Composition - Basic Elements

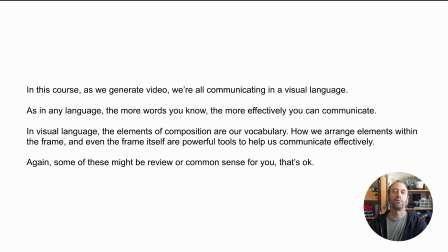0s
let's talk about composition basics. In this course, as we generate video, we're all communicating in a visual language. As in any language, the more words you know, the more effectively you can communicate. In visual language, the elements of composition are our vocabulary.
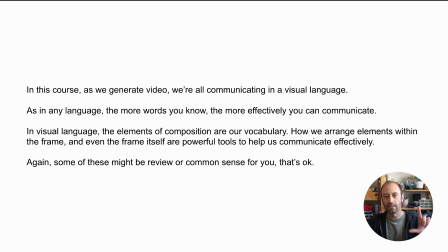14s
How we arrange elements within the frame, and even the frame itself, are powerful tools to help us communicate effectively. A lot of these are going to be common sense for you, and it'll be review for you. That's okay. Let's go through them. These are the basic elements of composition.
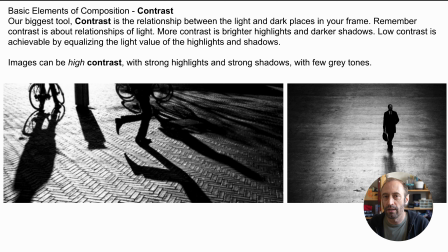32s
Contrast. Contrast is one of our biggest tools, just the relationship between light and dark. More contrast means brighter highlights and darker shadows. Low contrast means brighter shadows and darker highlights.
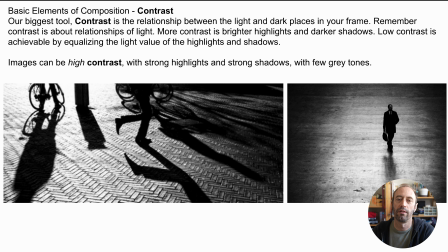48s
These images here have very, very strong contrasts with strong highlights, strong shadows, and very few actual gray tones.
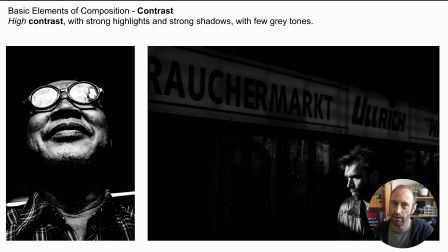57s
These are very high contrast images.
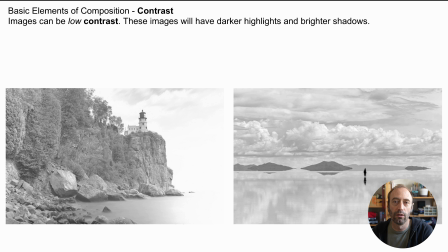63s
These are very low contrast images. This one here on the right has a moment of higher contrast that works very successfully, and we'll get into that in a second.
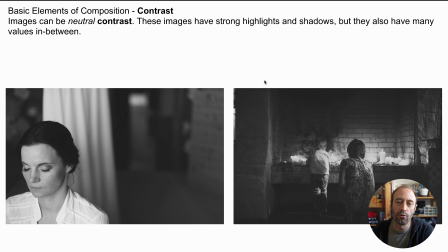75s
These are neutral contrast images, very slow gradations from deep, deep shadows all the way to bright, bright highlights, and every tone represented in between. And contrast obviously isn't just limited to black and white images or video,
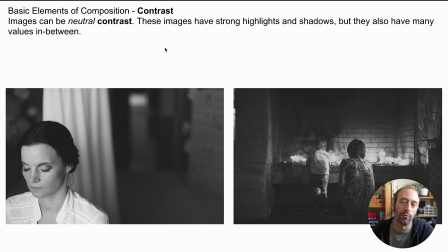92s
but it's just easier to see exactly what we're talking about when we talk about contrast, when we're just limiting ourselves to grayscale images.
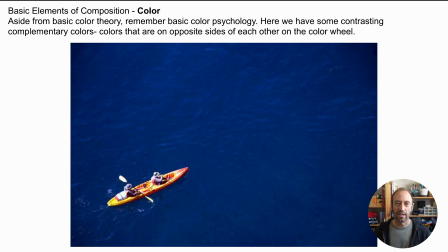99s
Here are some basic considerations when it comes to color. We have contrasting complementary colors, colors that are on the opposite side of the color wheel to each other.
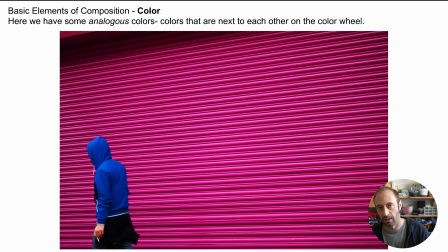108s
So in this case, blue and yellow. We have analogous colors, colors that are much closer to each other on the color wheel. And in this case is blue and this kind of purplish pink.
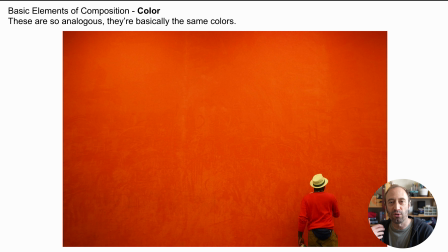120s
And then we can push that so far that the colors are basically the same. Like these analogous colors are nearly the same color. This like a deep, deep orange and this kind of yellowed red, basically both orange.
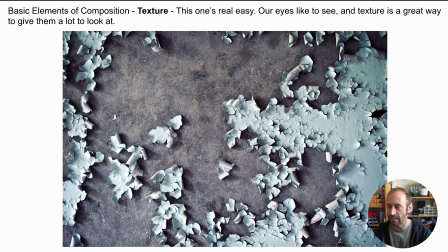138s
Texture. Texture is a huge element of composition. Our eyes like to see, and texture is a great way to give them a lot to look at.
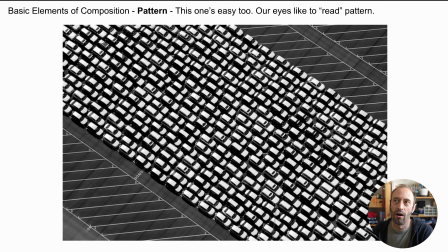145s
Pattern is another great element of composition. Our eyes and our brains get excited when we recognize pattern and we start to understand and build an expectation for what can proceed beyond the edges of the image.
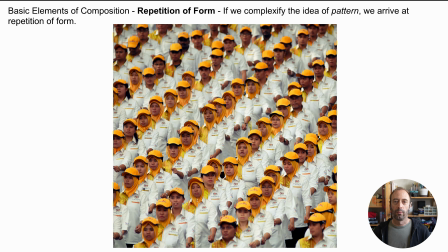162s
And then if we complexify the idea of pattern, we get to repetition of form or repetition of line.
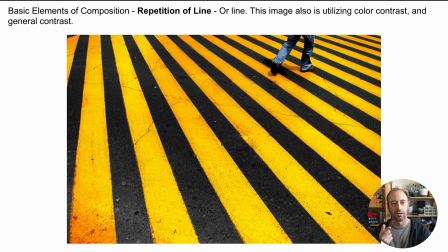169s
This image is utilizing color contrast and just general contrast really, really well.
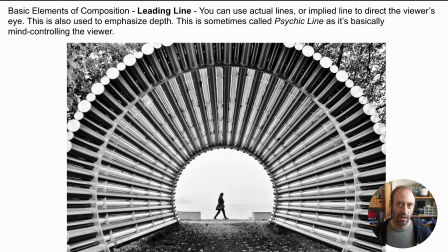174s
Leading line. You can use actual lines or implied lines to direct the viewer's eyes. In this case, this is being used to emphasize depth. Sometimes this is called psychic line, as it's basically mind controlling the viewer. But in this case, all these pipes are guiding us down to the subject here in the middle.
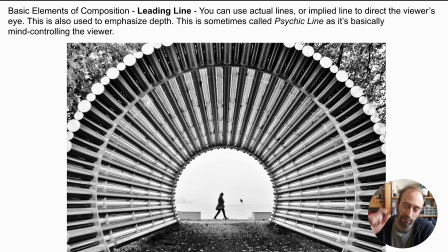195s
Again, like the low contrast image that had like the silhouetted figure in the distance, this is successful for some reason, not exactly just the leading line, but the leading line is obviously being helpful here.
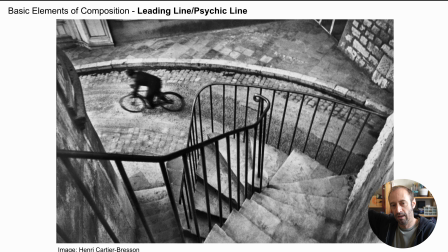208s
Here's a great example of leading line. We follow the railing of the stairs down to the moving subject.
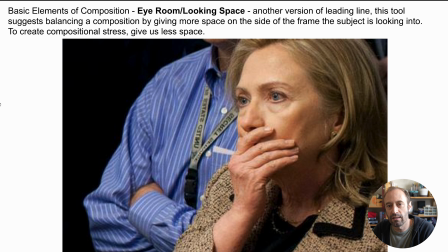218s
Eye room looking space is another form of leading line, and you can utilize the space that a subject or a character is looking into, whether you want to give the composition more balance or less balance, right?
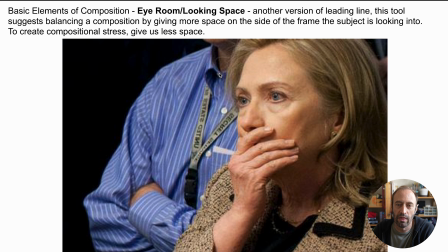234s
Like if this was framed so the edge of the frame was here, that would introduce much more compositional stress than here. It feels more compositionally balanced, like we have a lot of space to see what she's looking into.
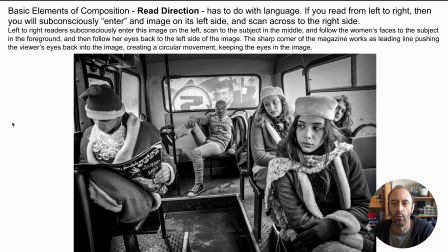250s
Read direction. This has to do with language and how the read direction of your very first, of the language you learned to read, of the very first language you learned to read. So if you learn to read from left to right, like in English,
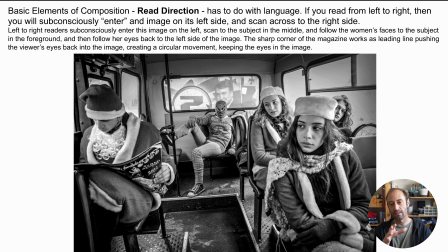267s
then you will subconsciously enter an image on the left-hand side and pan across that image until you get to the right-hand side. If you learn to read in a language that goes the other direction, then you'll enter the frame on the other side and move across.
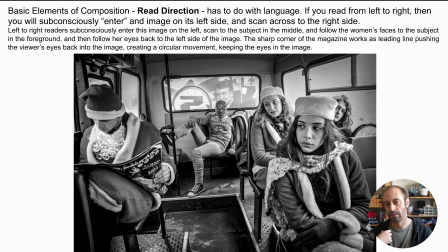283s
And so it's a really powerful tool to direct a viewer's eye through a frame. And then in this case, I feel like since I learned to read English first, I enter the frame here on the left. I scan across almost instantly
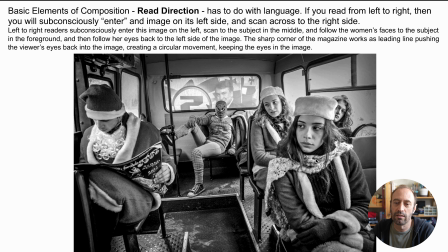300s
see Spider-Man back here, and then ultimately I arrive up here on this subject here, and I follow their eye line back over to the left-hand side of the frame. So this makes a very successful kind of circular motion for me as I spend time in this frame.
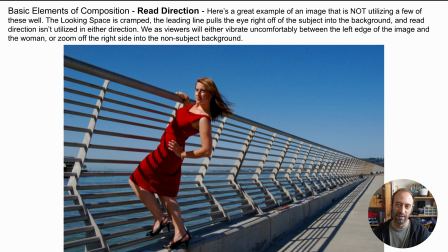316s
This is a great example of an image or a framing that is not utilizing a few of these very well. In this case, the looking space is very, very cramped. Like we have all this space over here that's empty and not being utilized.
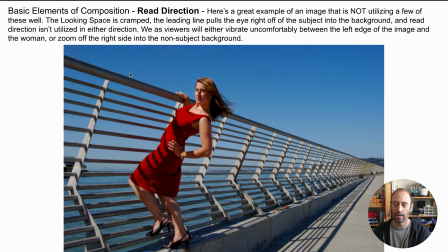334s
However, the leading line pulls the viewer's eye right off the subject and into the distance. Like we follow this, which is reinforced by my read direction, right? I start here, I encounter the subject, and I can either vibrate in this kind of cramped space on the left-hand side of
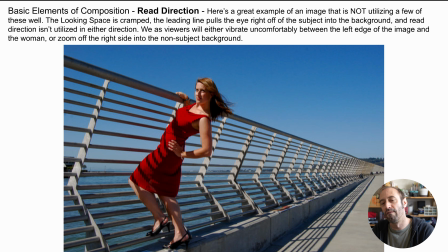349s
the frame, or I can slide right off of the image and right off the subject off into the background. So yeah, this is not a very successful composition. Rule of thirds.
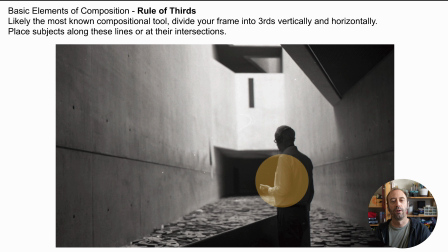360s
I'm sure many of you have heard about the rule of thirds. The idea is in composition, if you want to make a balanced image, the ultimate balanced image would just be centered or symmetrical. But if you want to make a more engaging balanced image, then you could place the subject on one of these third lines,
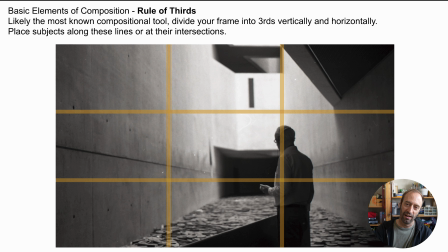379s
and then the weight of the other 2/3 of the image balance the significance and weight of the subject that is on the 1/3 of the image. Obviously, rule of thirds is not a rule. It's just a device that you can utilize in composing an image.
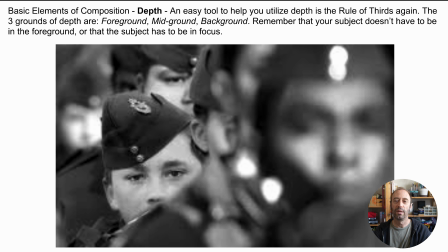400s
Depth. Depth is helpful for me, and I encourage you to consider depth in the rule of thirds again, right? So the rule of thirds are moving across and vertically through the frame. But if you think of the rule of thirds applied to depth, then you end up with a foreground, midground, and background.
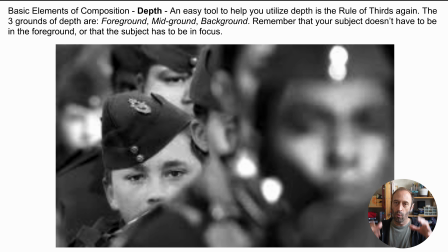418s
And that really helps you consider like, okay, yeah, like what's going on in my foreground, what's going on in my middle ground, and what's going on in my background. And now you're considering the frame not just in a 2D sense, but in a 3-dimensional space.
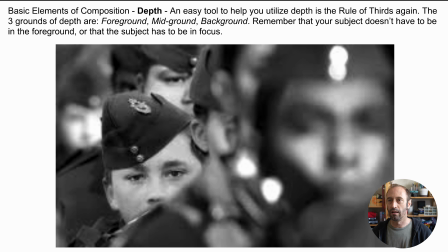431s
And again, your subject doesn't have to be in the foreground, and you can deal with focus shifting through all 3 of those planes.
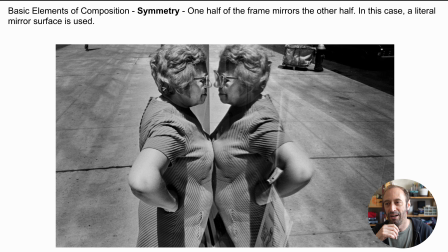442s
Symmetry. Symmetry is a huge basic element of composition. In this case, like a literal mirror is being used.
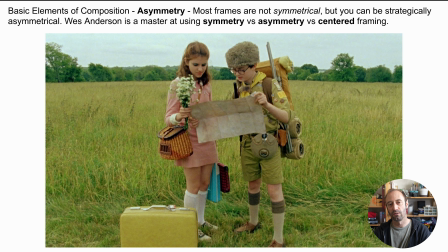452s
If there's any Wes Anderson fans, Wes Anderson is sort of a master at using symmetry versus asymmetry versus centered framing. This image is not necessarily symmetrical in the sense that this image is,
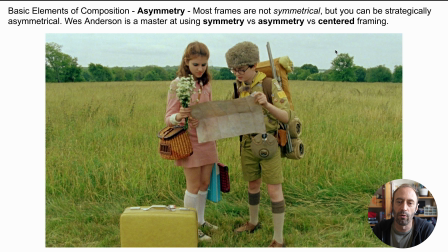466s
but there's a lot of visual symmetry or weight symmetry going on here with like colors balancing each other across the frame, the yellow suitcase versus the yellow handkerchief, the pink dress versus like the pinky skin, and then obviously like the general center weightedness of the composition here.
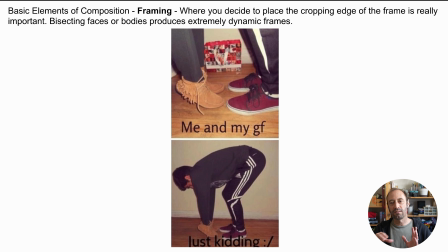485s
Framing is a huge thing. Like where you decide to place the cropping edge of the frame is really powerful and really important.